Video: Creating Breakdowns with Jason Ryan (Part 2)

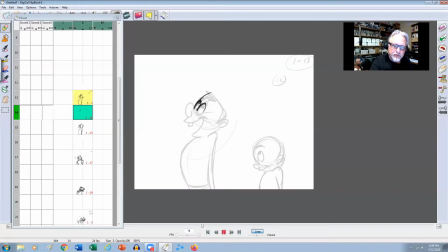Something like this, and we're just going to draw it in nice and roughly, you know, just so we can get the idea of what it is. Because in CG, like we're always on ones, right? Unless we're doing like step mode 2s, like Spider-Verse or something.
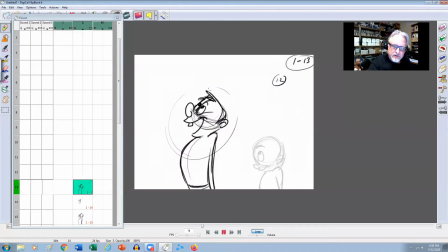I remember my very first feature at Disney was Fantasia 2000. And we actually did sort of the Tin Soldier segment was on 2s. And it was sort of like step mode, like it was Alias Wavefront's Power Animator that we were animating it in.
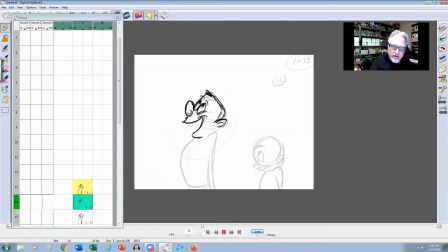And I remember it was they wanted everything on 2s because they wanted to have like a little bit more of that 2D sort of feel to the animation. Right, this tooth in there, All right, so we get that little bit of looseness right there.
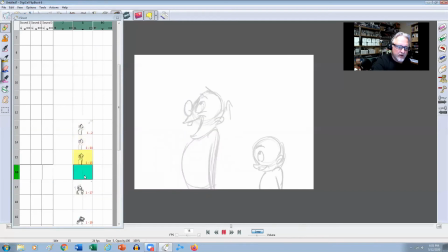Okay, and then between here and here, I'm always going to favor that previous pose, right? So it's going to come up, and then I'm going to start, because the spacing we want to get like at the top here, and then we want it to go faster. And then the transition can be nice and fast, and then we want to slow in to our next pose, right?
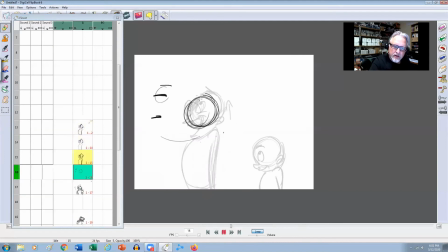So in here, let's see if I can keep the head somewhere around here, right? Just to get that spacing. Okay, and then the eye will start to close up. Maybe we'll start to drop the eye down. We probably wouldn't even see this, but it might be nice just to kind of get the idea of
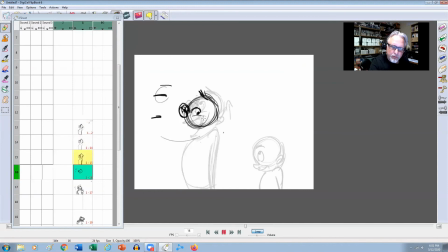the eye looking in the direction that we're actually going to be going in, right? Something like this. Okay, squishing the body a little bit there, right?
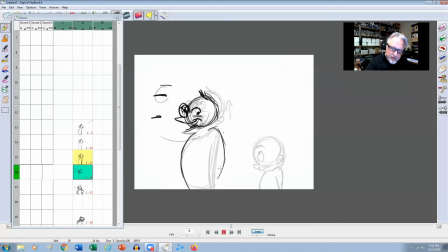And then the arms starting to loosen up, starting to come from the ground, from beside his body. Start to see that the fingers come in there. Okay, and then the other hand, start to see that maybe come around, right?
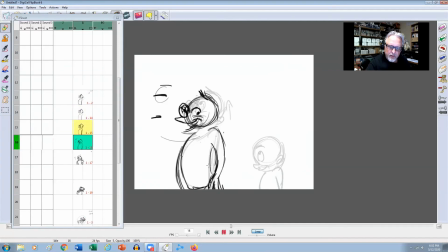This little hip and his back right there. So again, just kind of keeping those drawings nice and loose so we can just kind of get the idea of what's actually going on. And then from here to here, this we could almost have like on ones, like we could almost go right from that to that on one frame.
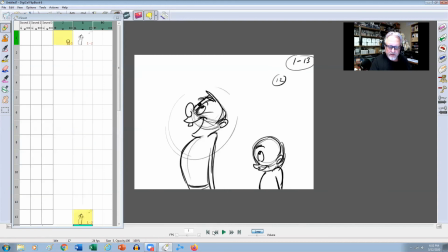In fact, let's have a look just real quick. Yeah, I feel like we could probably go from that to that on one frame. So where would I steal or add the time?
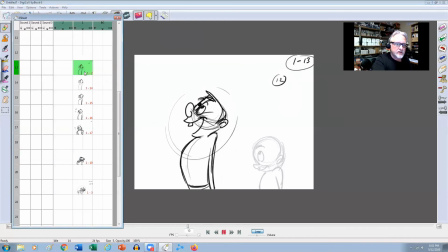I would probably add the time maybe like from here to here. So I'm gonna just put that, drag these guys down, right? So basically this one down, this one here, this one down, this one down. So this one would be like just a regular in between here, and then between here and here,
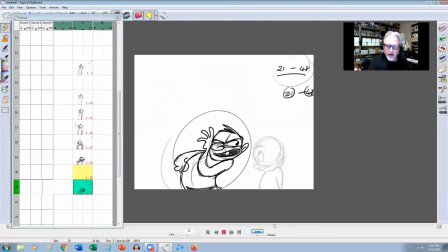now we want to get to our basically our final pose pretty much, because I want to be able to get that spacing, right? So it basically went from, you know, very slow, just picking up speed, a gap, and then we want it to slow in at the end, right?
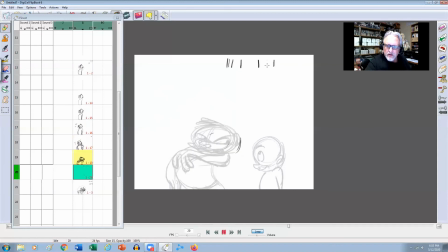So basically we want to try and get this, right? We want to try and get that kind of a feel, right? Because right after this, he's going to start doing his dialogue. So he's not just going to stop in that pose, right? But we want to try and get to that pose,
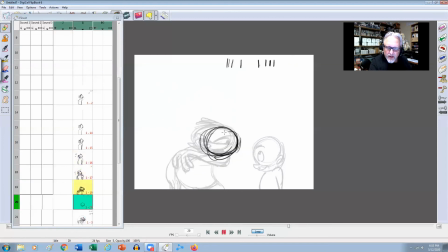and even like the actual character itself, like, so getting away from the stretched head and all that kind of stuff. So everything's starting to lock into place, right?